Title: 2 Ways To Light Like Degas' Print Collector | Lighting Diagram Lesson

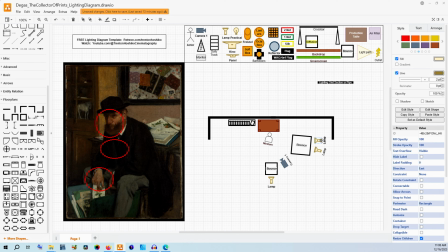Even though it is trying to simulate that window, hey, it's a movie, we don't have to be exactly realistic. And something like that would make it just wrap a little bit more around his face, especially if he's moving. Now let's get some light paths. I keep in mind, in real life, it probably, unless you're in a simulation,
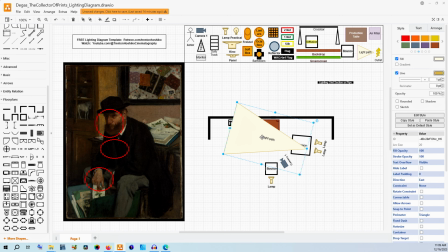won't clip outside of the wall, but that is just a limit of how this program works. So we're going to move that all the way to the back, and we're going to see how that light is coming across him.
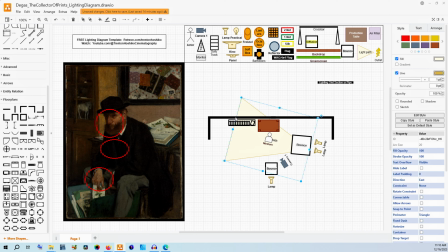We're getting exposure on this desk, we're getting exposure on him, and we're getting exposure on the wall and that shelf unit that's behind him. I think that's probably actually built into the wall, but we're using the bookcase here. It shouldn't matter. Now, for this one, this is going to be a lot less of an intense light.
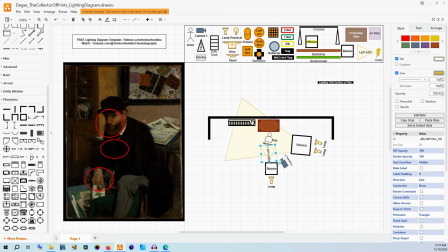We're not trying to actually key with this one, but we are just trying to make sure that that light wraps around appropriately. So we can see how this one would also come across.
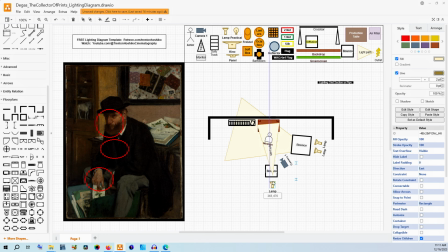Now, this one is, like I said, much, much softer of light. We're not trying to key at all with this. We're barely trying to fill. We're just really mostly adding light to the space itself. So that way we have that light wrap around the face.
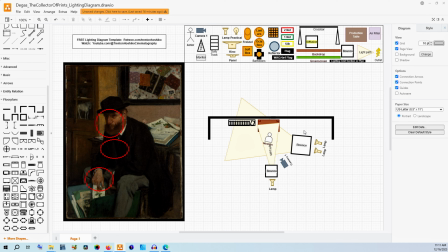Now this is the basic lighting setup here. We have this large, soft 6x6 source, and we have that, we can cheat that forward, we can get that close, we can get that where it needs to be to get this level of softness. But the goal is to not only key him with it,
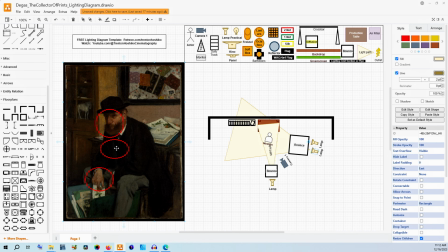but have it light up the rest of the room. Now this one right here is filling in those shadows across the face, making sure that we get that detail right under the eye, making sure that we get the detail in the jacket still by just adding a little bit more light to the scene and not having anything clip black or clip white.
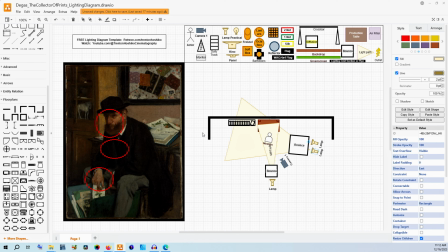At the same time, none of this is hard light at all. It's all very, very soft through those diffusion materials. I actually grabbed the wrong one when I pulled it originally. I grabbed the bounce one, but I meant diffusion. So there we go.
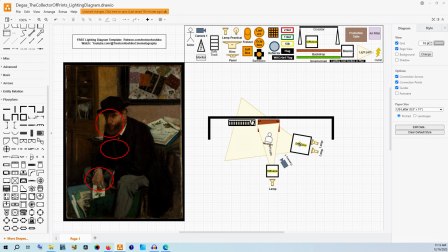So those are diffusion materials, and this would probably be a 6x6. This would probably be 4x4. You could probably do a 2x3, but something a little bit smaller just to help wrap that light around. But these are you could start out with a silk. You could do other types of diffusion material, whatever actually fits the level of diffusion that you need.
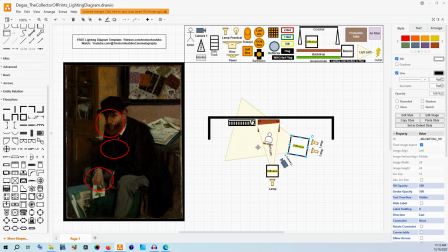But the main thing is that you need it to be big, and you need to be kind of relatively close to the subject. So, like I said, in terms of our camera angle itself, we are kind of compressing the space. So we're probably, at a normal to normal telephoto type lens.
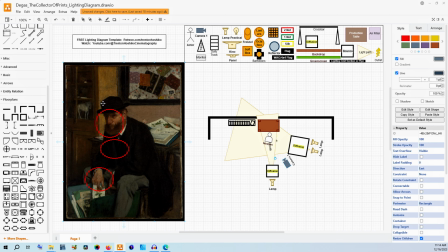So that's probably, 50 to 70 millimeter-ish in terms of how the space compresses. We are not super close nor super far away. And we can also kind of tell that because there's not really any distortion on the face or the face to the hands.
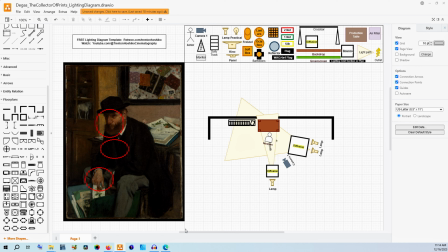That kind of idea isn't present in this image. That kind of really does keep us at a normal range. Now, this is a painting, so it's being painted with the human eye. So that's really the common occurrence with paintings anyways. But our frame is relatively tight in terms of what we can see around, and these other objects are being cut off.
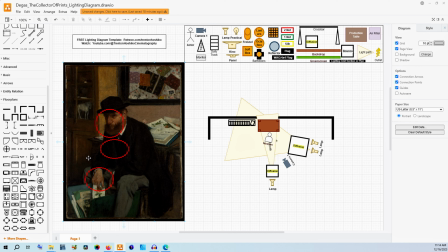This painting in the back is being cut off, the bookcase is being cut off, even the desk is being cut off. Really, the only thing that we're actually seeing almost the entirety of is the subject here, and these other aspects are the details that add to his story that has been framed by Degas.
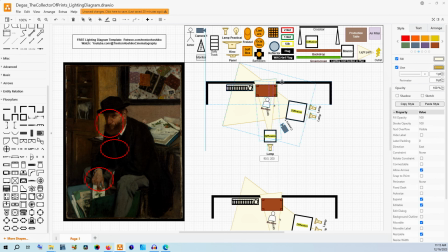This is kind of the ideal setup. That's if you want to maximize your control and you have a little bit more of a budget.
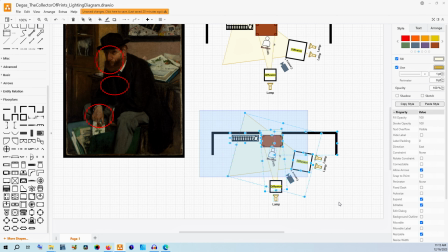Now, let's talk about this in terms of it being a little bit lower of a budget.
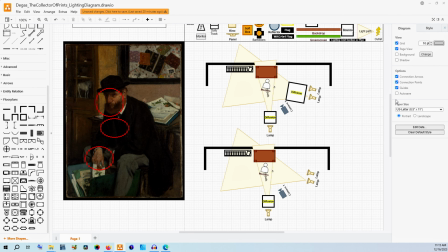Maybe this is no longer an actual 6x6, but we can afford a 4x4,
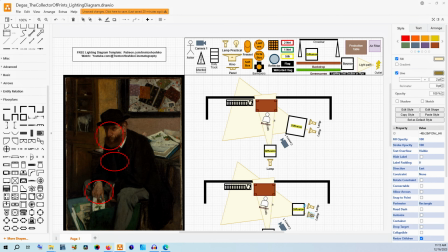and we actually only do one lamp.